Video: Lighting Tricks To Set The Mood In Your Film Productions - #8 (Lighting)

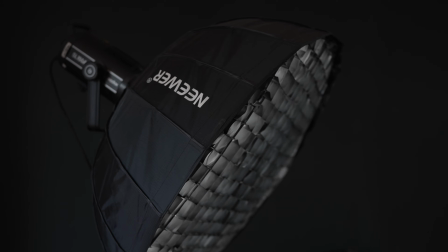12:15 The Godox SL150, paired with this newer beauty box, is my go-to setup for all my indoor shooting and YouTube videos. I use this as my main key light.
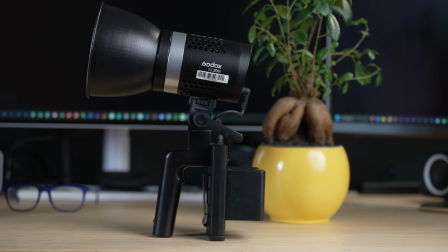12:26 Then I have the Godox ML30 bicolor LED that I love because it's small and portable,
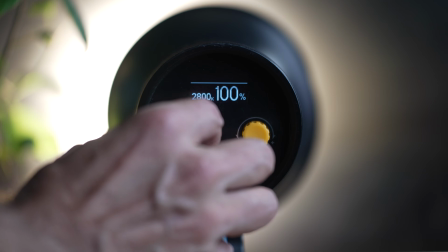12:33 as it can be powered by batteries, and it's bicolor, going from 2800 Kelvin to 6500 Kelvin.
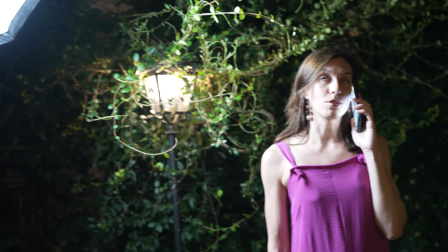12:40 I use the ML30 as a key light when I'm shooting outdoors, or as a backlight.
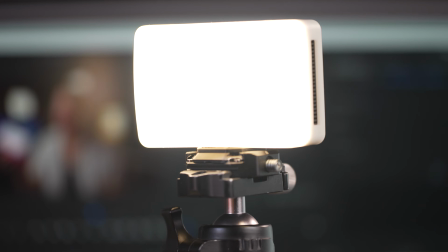12:45 Another do-it-all light that I adore is the Aperture MC RGB WW, the best $100 I have ever spent.
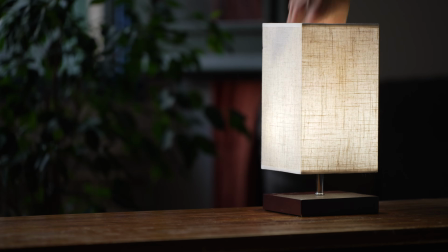12:54 You can use this as a practical light, as a key light, a rim light,
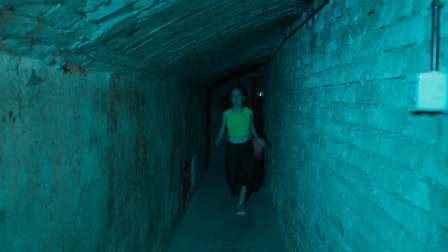12:58 and it comes with cool effects with which you can be as creative as your imagination allows.
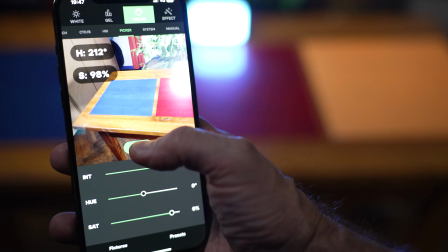13:04 One of the best features of this light is the amp that lets you match this guy's color
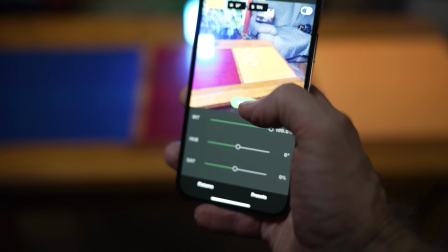13:09 with any color in your scene just by pointing your smartphone to the color source you want to replicate.
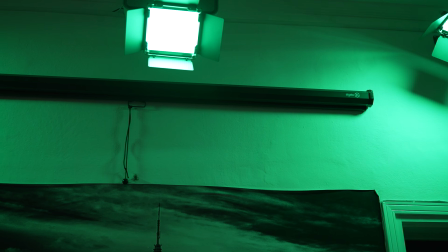13:16 Lastly, I have a bunch of these RGB LED panels from Nears or Newers that I mostly use to light up the background. My affiliate links to all these lights are in the description. 7 cinematic lighting tips for your short film. Let's wrap up this video with my 7 tips for cinematic lighting to make your audience wonder how you made your first short film so incredibly good.
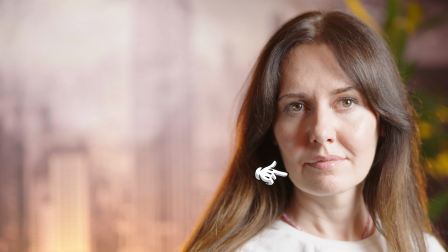13:42 Ready? Shoot shadow side. Always shoot the shadow side to get the most dramatic and cinematic look.
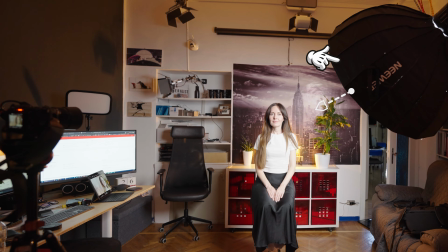13:50 This means that if your key light points at the left side of your subject face, your camera should point to the right side, where the shadow is.
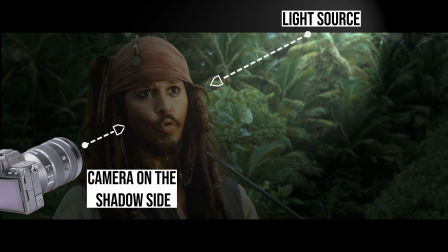13:59 From now on, notice how this rule is always applied to any series or film you watch.
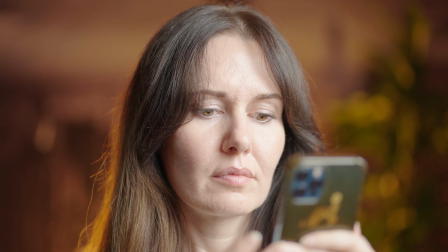14:05 Depth. Create a 3-dimensional separation of your subject from the background.
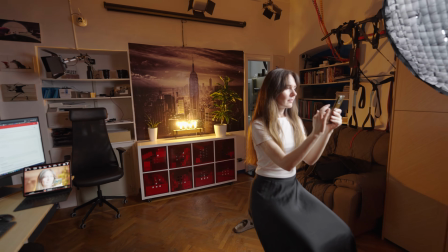14:11 You can do this by placing the subject as far away from the background as possible and shooting at your lens's lower aperture to blur the background even more. Another way to create depth is using complementary colors. Light your background with a color that is complementary to your subject.
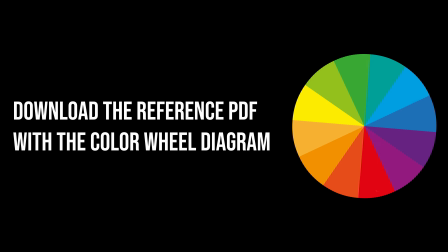14:29 Use the color wheel diagram that you'll find in the reference PDF in the description to achieve this result.
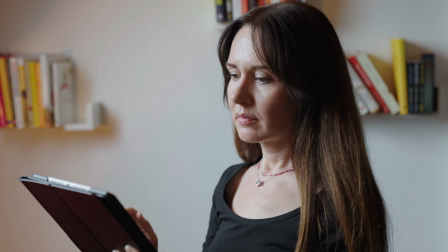14:35 You can create contrast by making the background darker or brighter than your subject.
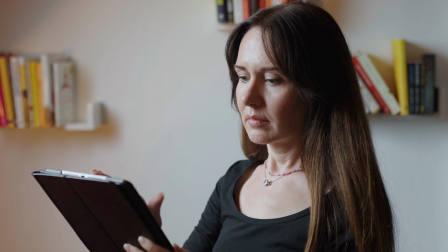14:40 In this example, I shot my subject on a white background because she wore a black t-shirt.
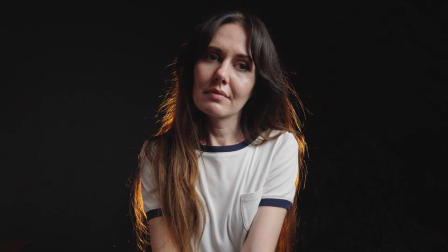14:45 I would have opted for a darker background if she wore a brighter color.
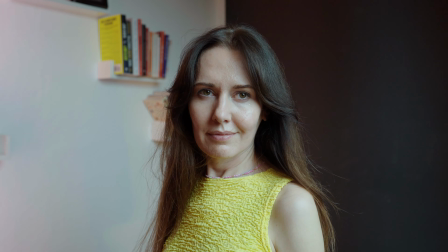14:50 Lastly, like in this example, you can create contrast and separation using the checkerboard lighting effect.
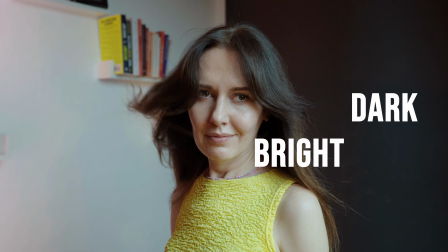14:57 The background is dark where the face is bright, and it's bright where the face is dark.
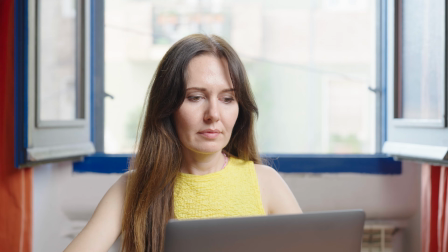15:02 Motivate your light. All amateurs use unmotivated lighting.
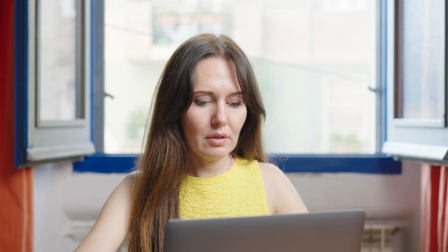15:07 Look at this scene, for instance. It's a close-up of the actress while she's well lit on her face.
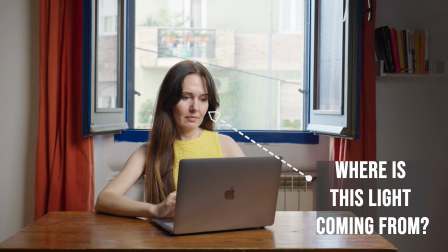15:13 If we wanted to give more context and shoot a wider shot,
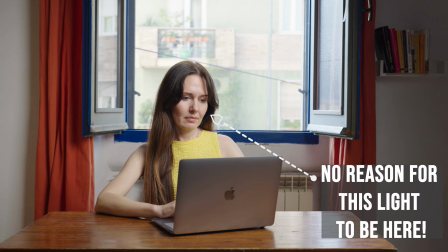15:16 we would see that there is no reason for the subject to be lit, making the shot completely unnatural.
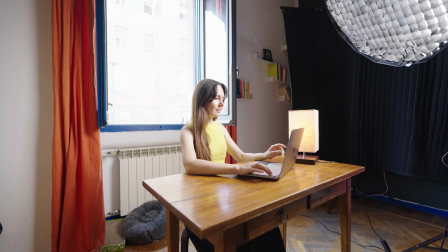15:22 If there isn't a natural reason for the light on your subject face, create one, using a prop light to motivate your key light.
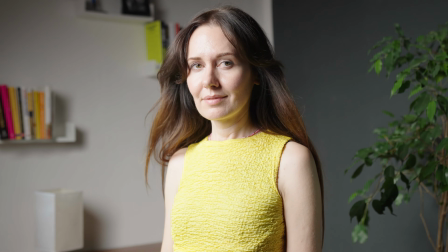15:31 Light your background. If you forget to light the background, your image will be amateurish.
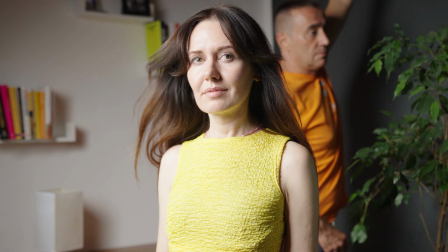15:37 Unless, of course, you're going for a deep dark look. Add prop lights to make your background interesting and natural.
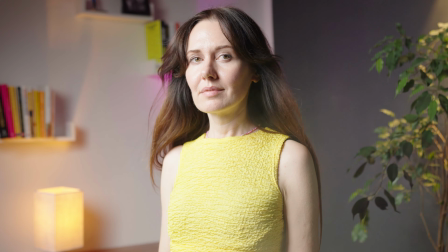15:44 Ensure that the subject isn't the only thing you put light on because you forgot to light the background.
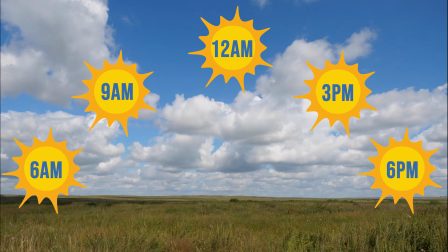15:49 Shooting outdoors. The best time to shoot is the golden hour, the first and last hour of light.
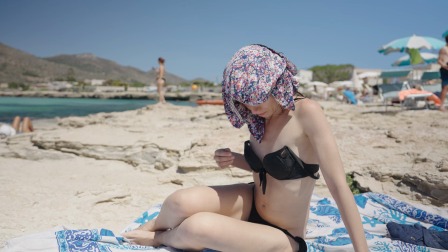15:56 Shooting when the sun is high will cast a lot of hard shadows on your subjects and give them raccoon eyes.
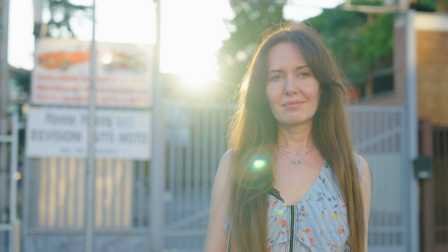16:02 Besides offering a more natural and compelling lighting scenario,
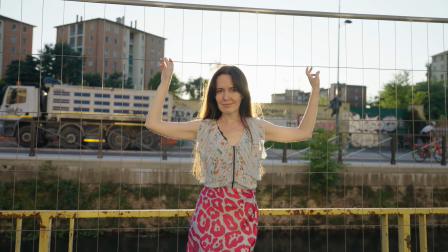16:07 you can exploit the opportunity that a sunset gives to achieve cinematic and emotional shots.
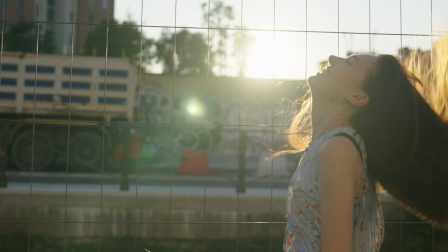16:13 Try to shoot your subject while looking at the sun to add magical flares
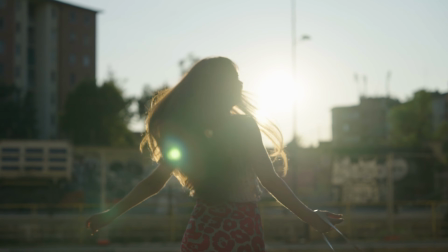16:17 to your shots and create enchanted silhouettes that will wow your audience.
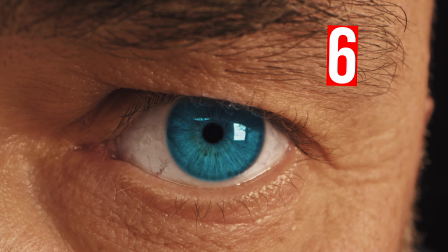16:22 Catchlight or Eyelight.
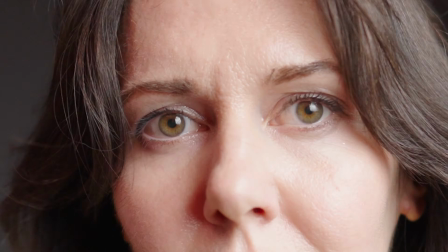16:24 The catchlight is the sparkle in the subject eyes that is cast by the light source illuminating them, such as key light.
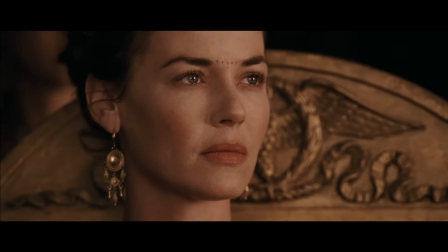16:31 It gives your subject life and soul.
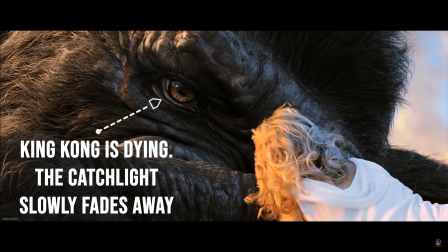16:33 If your character is about to die or give up fighting, you can enhance those conditions by removing the catchlight from their eyes.
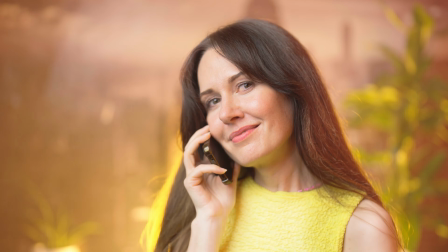16:45 Texture. Add texture to your shots by placing a little haze or fog in the environment.
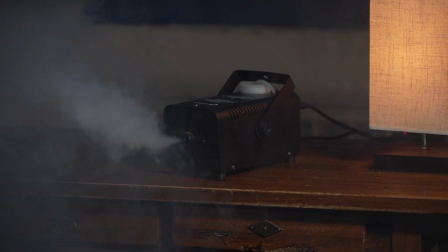16:52 You can get one of these smoke machines for less than $50.
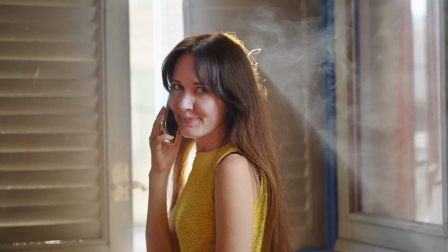16:56 With a bit of haze in your shots, the lights will gain a new life and the sun's rays will magically shine. It was a long video and I tried my best to condense all this information while keeping it entertaining and the concepts clear and comprehensive. As usual, don't forget to download the reference PDF of this episode. You'll find the link in the description. If you have any questions or suggestions, hit me up in the comments, and if you haven't, come to say hi anyways. I read all of my comments and it'd be lovely to connect with you. If you got any value out of this video, please let me know that by liking the video and maybe subscribing to the channel. It really motivates me to produce more content like this. Thank you for watching, I appreciate you, and I'll see you next time.